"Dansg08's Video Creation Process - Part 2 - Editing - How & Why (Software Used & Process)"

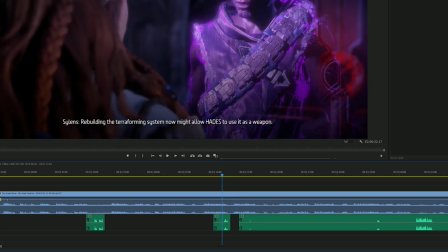So you can already just preemptively delete it. You don't need to hear it back. You already know what it is.
So here, hold on. Allow Hades to use it as a weapon.
Sometimes, obviously, when you're commentating, you react to things. And I said, what did I say?
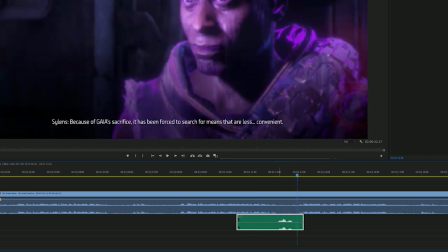I said exactly here. Exactly. Now, I kind of jumped the gun a bit.
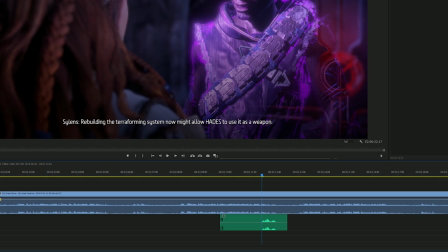I got a bit excited and I spoke over his final word here.
So Hades to use it as exactly. a weapon.
Now, the problem with this is you can't hear me say exactly that clearly and I kind of talk over him. So what's the point? So I'll just move it along here to the gap to make it a little bit easier to listen to.
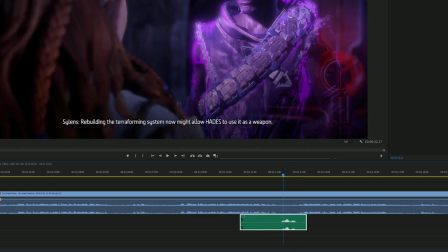Use it as a weapon. Exactly.
So not only can you understand what I'm saying, I also don't interfere with what he's saying. So for me as a viewer, obviously, this is what I would prefer to be watching and listening to.
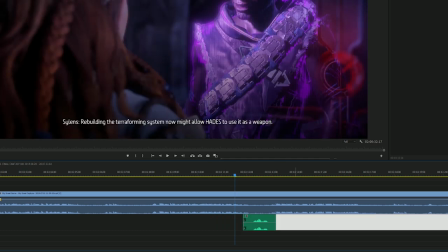So that's why I try to do the same for you guys who are watching this. So let's move on.
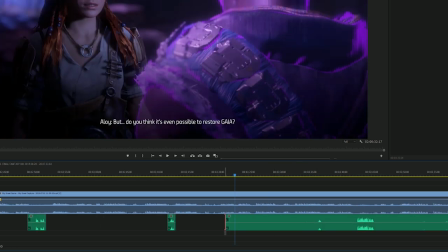There's a lot of talking in this episode. So some episodes will be quicker than others.
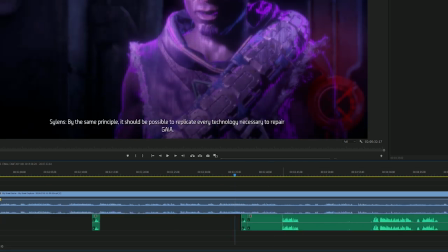Some episodes you'll edit in 10 minutes. And some of them will take sometimes longer than the video, depending on what's there.
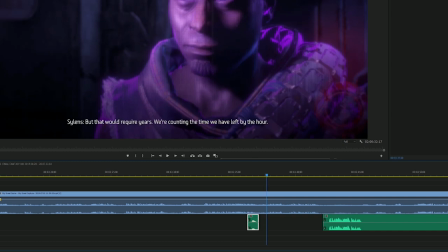So necessary to repair a guy.
Now and then, what I'll do is, so this is not really like a spoken word.
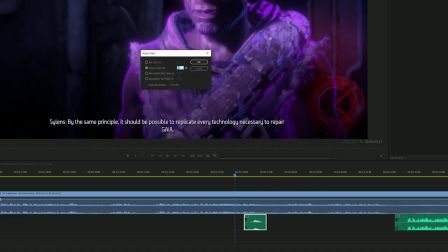This is just a like an audio reaction to something. I sometimes like to leave stuff like this in. So I'm not talking over the audio, but you can hear me react in some way to it. So I could be laughing.
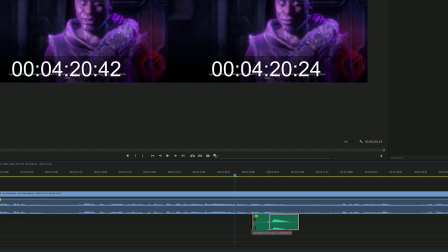I could be, I don't know, sniggering. Sometimes it's nice to leave that in there if it's not interfering with the cutscene.
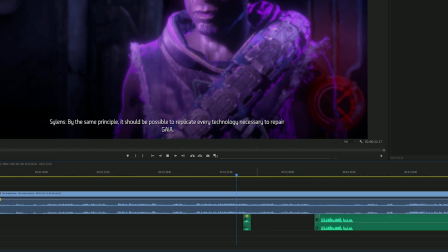So to repair a guy.
So because it's not sometimes easy to hear, I'll deliberately put the audio up on these so that you can get my reaction sometimes.
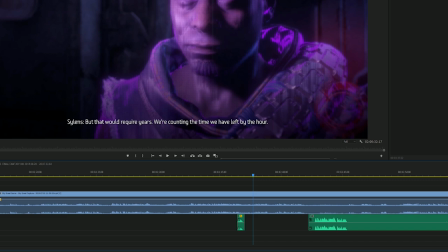Necessary to repair a guy.
So that one I'll leave in. But if I was trying to say something or I reacted with some spoken word that interfered with this, I'd probably just get rid of it.
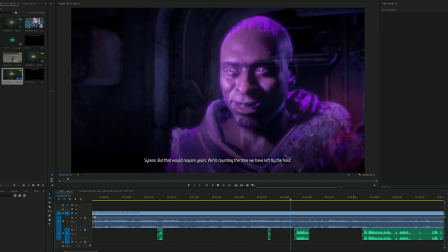That would take years. We're counting the time we have left by the hour. Okay, so I don't know how we're going to figure it all out, but we'll just have to see.
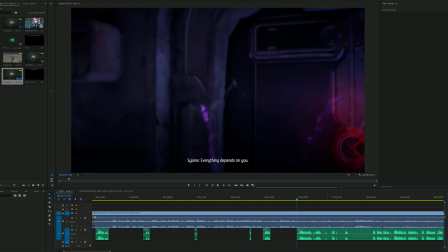It's...
Okay, so that's the general gist of it in that sense.
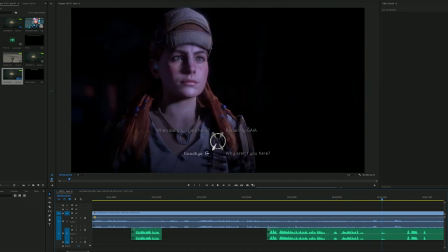And now I think... Well, I was going to say, I think the gameplay is beginning now, but I'm going to skip ahead.
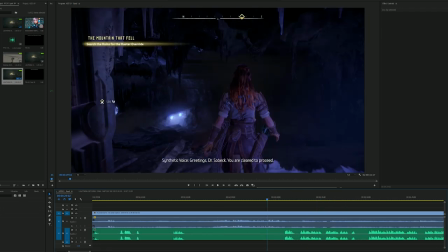I'm not going to listen to any of this. This is just... for demonstration purposes anyway.
You are clear to proceed.
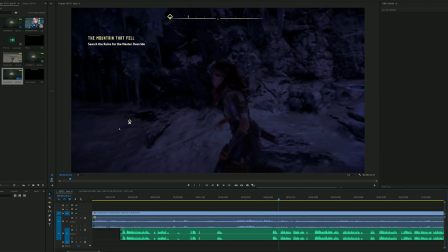Good old Sobek.
Okay, so now like some more gameplay section is starting.
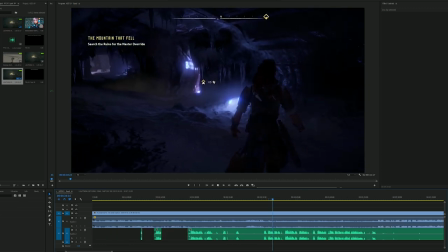Let's have a listen.
Right, search the ruins for the Master Override. Now, yeah, I was going to say there's a lot of tears here.
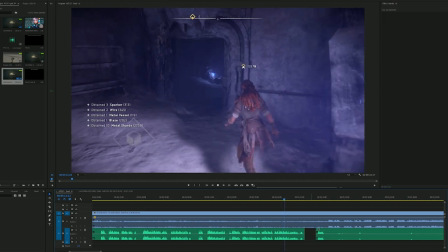So if we get rid of Hades as well and then we let Gaia come back, then is that really the best idea for the long run?
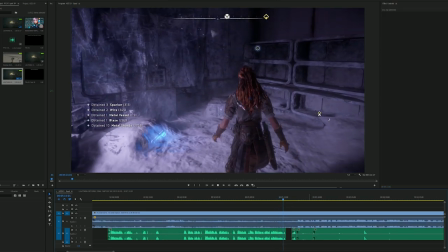I don't know.
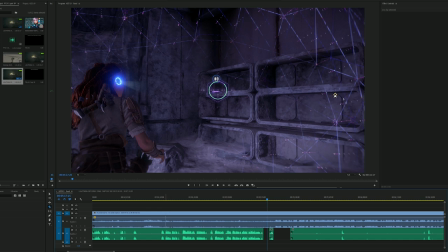So once again here, because this section of the gameplay is just so quiet, the background is very, very quiet, I didn't bother with bringing the audio level back down again, just left it alone.
Gaia Prime arrival log.
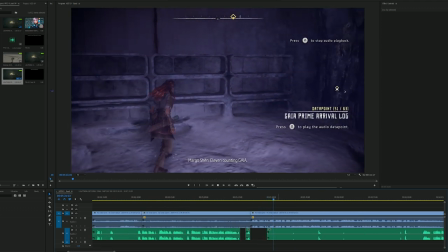10? 11 counting Gaia. Don't count your chicken embryos before they incubated, hon.
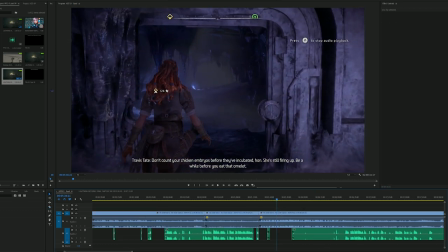She's still firing up.
So yeah, lots of dialogue in this one.
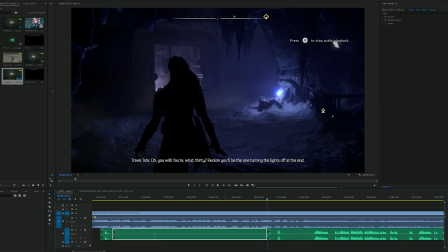And some, even if they look empty, I just remove them anyway. So there's this tiny little bit in the middle, but it's just easier to remove it all instead of trying to be specific.
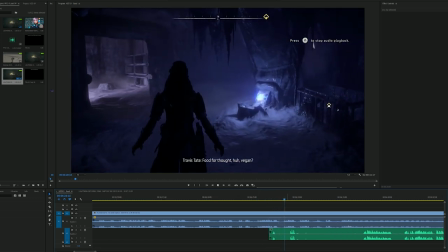The lights off at the end. Food for thought, homie. This sucks for.
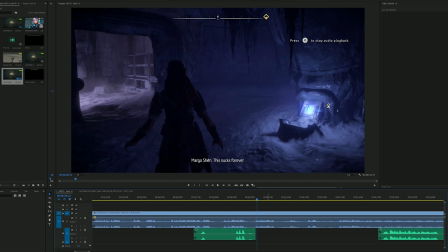So yeah, these are the kind of reactions I like to leave in. I think it adds a little bit more kind of a personal touch to it instead of being absolutely silent at all times. I think like the odd little kind of reaction here and there. I think it adds a little bit of flavor to the cutscenes.
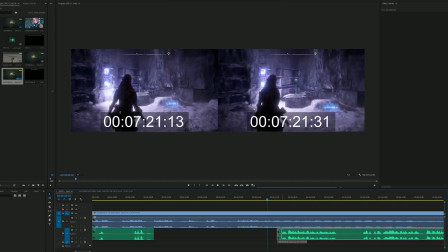And you get a feel for what I'm thinking and what I'm reacting to at that particular time.
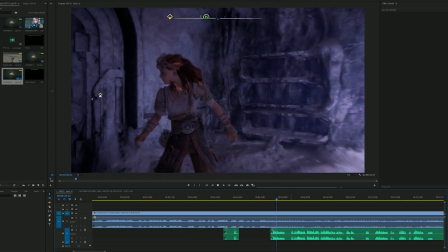That is an interesting situation those two found themselves in, man.
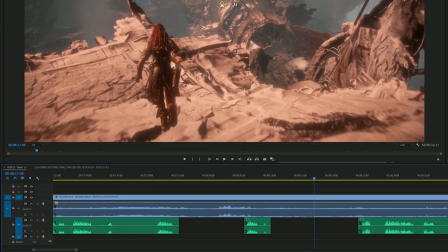Okay, so it's not always easy to find specific examples, so I'll use this segment as an example.
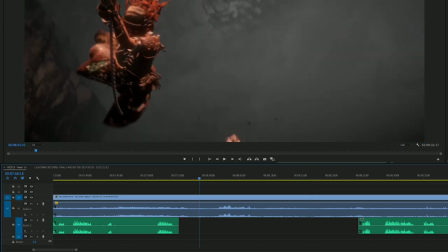This isn't where I'd normally use it, but just to give you an idea of what I would do.
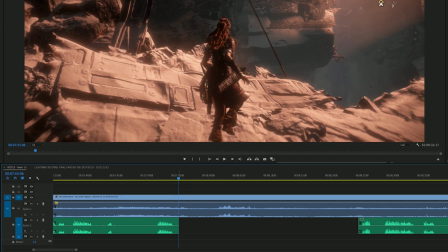Sometimes when I'm playing games, there'll be a bit where I get a little bit lost or I backtrack for something.
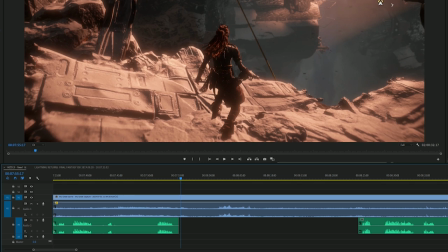Or I waste unnecessary time where I don't comment on anything. So there's like a, I don't know, 30 second, 60 second, 2 minute, 3 minute, 10 minute window where I'm not really doing anything.